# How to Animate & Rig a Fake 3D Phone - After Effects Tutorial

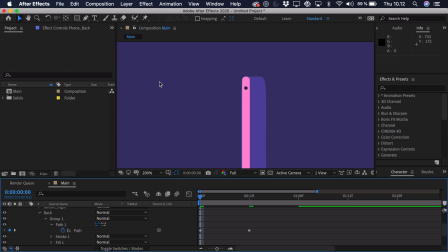(4:09)
So right around here. And you see if we click out of that, we sort of have the back of the phone here. And now what we want to do is actually go to the other side here, so at 1 second, and just repeat the process, but do it for the other side.
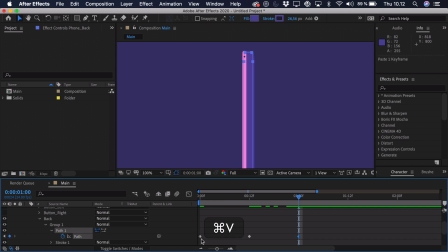(4:26)
So we can actually just copy this path keyframe, so we get the exact same depth, and then we just drag it to the other side, roughly around here. And now you can see that we can actually see what direction it's turning in, because we have that 3D or faux 3D part of the phone.
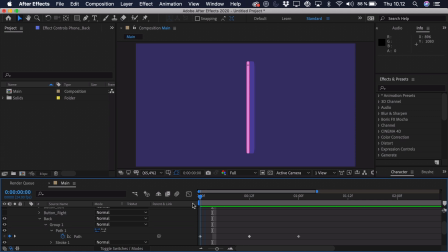(4:46)
So you can see that now it's turned to the left, and then it turns to the right. So we want to animate the buttons, and we can turn them on again right here. And then we just want to animate the position So we'll go into the transform and add a keyframe for the position of both of them,
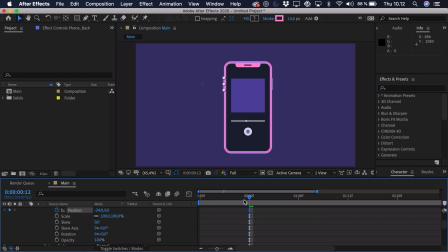(5:03)
like this. And then we can go to the point where it's turned to the left. And now you have to imagine that this is the button that should be hidden because it's turning to the left. And therefore we can just take that button and just drag it in here so it matches with the outline and it's just hidden in there.
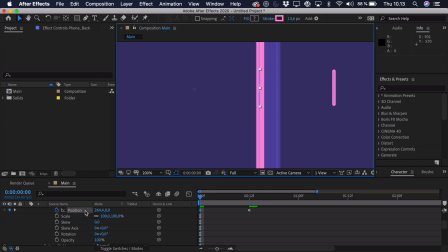(5:23)
And then we want to take the other button, so that is the right button, and that should be roughly in the center of the back part here, so in the darker area.
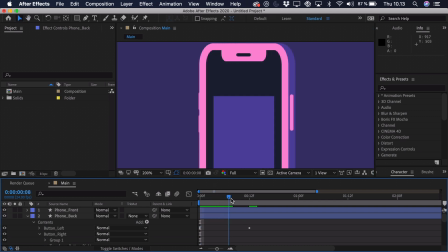(5:34)
And that way you can see then when we start to rotate this, we get that rotation, and then it's just on this side here in the end, and that's what we want.
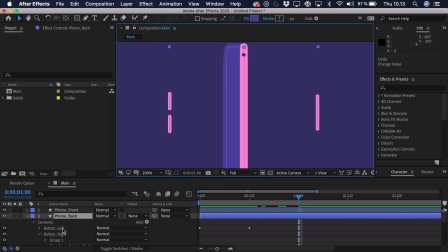(5:43)
Then we go to 1 second, and we just do the reverse. So the left button is the one that should be visible here in the center roughly. And then we have the right button, which should be hidden right here.
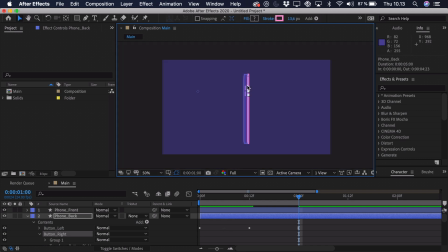(5:57)
So now when we zoom out a bit and take a look at everything, we can just press Command and Control A and U to see every single keyframe.
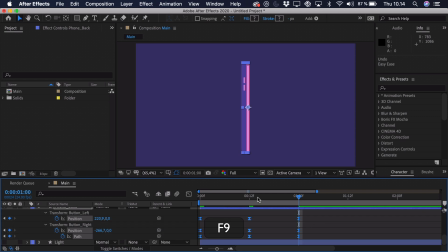(6:07)
And we can just press F9 to ease it. And that way we just get a bit smoother animation. So when we play this back, you can see that we just have this quite simple rotation of the phone. And if you find it a bit hard to see the back of the phone here, you can see it right here.
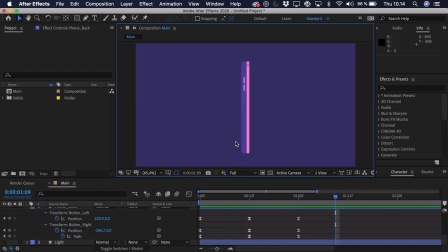(6:24)
It's just because I think this color palette looks really good. You can of course do it with whatever color you'd like. And now we want to animate the light. So the light right here in the center, we want to animate a few things.
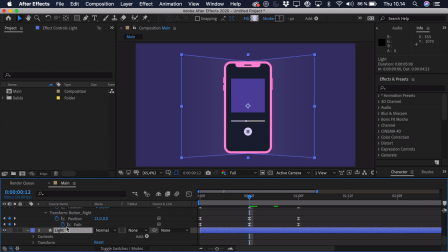(6:38)
So we essentially want to, first of all, animate the scale. So press S as in scale and turn off the constraint proportions. And then we just want to go to either side and add a keyframe because this is sort of the ending position.
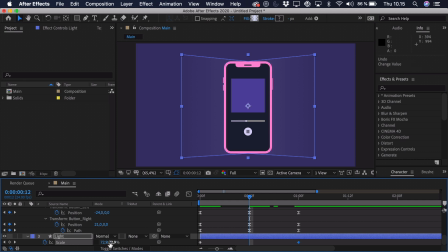(6:54)
Then we want to go to the center and here we just want to take the X scale and just scale it in quite a bit. So right around here, because if we're in the center here, the light would be hitting us right into the camera. And of course it's hidden behind the phone, so you wouldn't really see that from this angle.
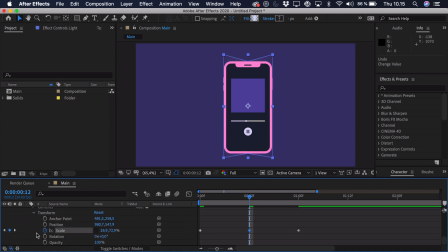(7:14)
So when we have animated the scale, we simply want to go in to the contents, the light and the gradient fill, and we want to animate the gradient. So we can go to one of the sides, this as an example, and add a keyframe,
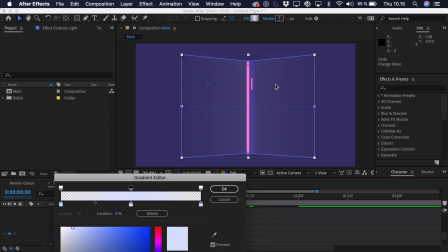(7:31)
go into edit gradient, and now we just want to have it shown on the left side because that's where the phone is turned at,
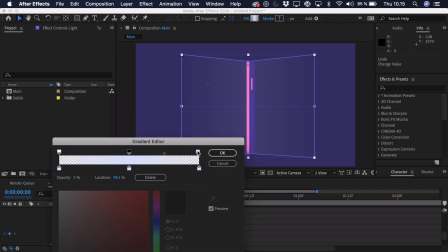(7:39)
and we just want to take the opacity from the right side and drag it in like this all the way to the center.
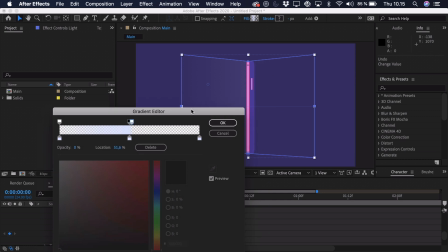(7:46)
So you can see it, the light is not showing on the right side. Click OK.
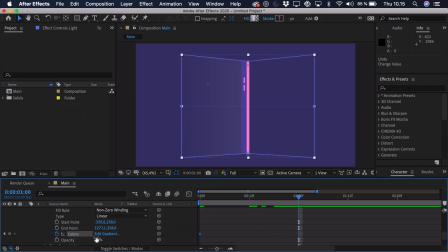(7:50)
Then we can go to the other side here, edit the gradient and just do the opposite.
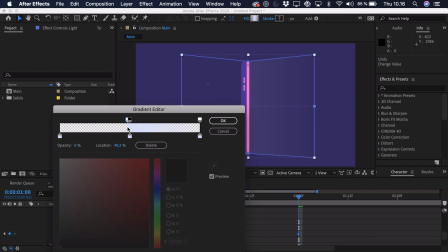(7:57)
So you can see we drag this out to the side and we drag this in. And that way we just have it showing on the right side.
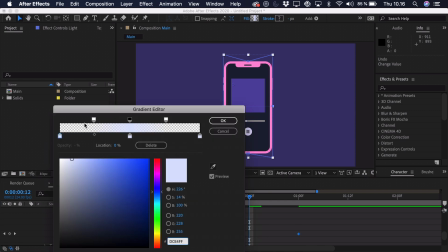(8:04)
And then in the center, we don't want it shown on either side. So we just drag both of them in like this.
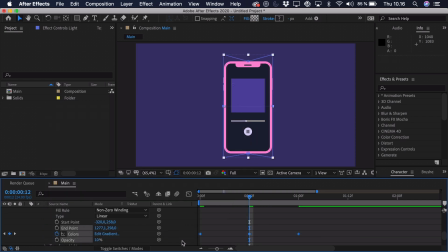(8:13)
And we want the sort of gradient here to be showing rather quickly.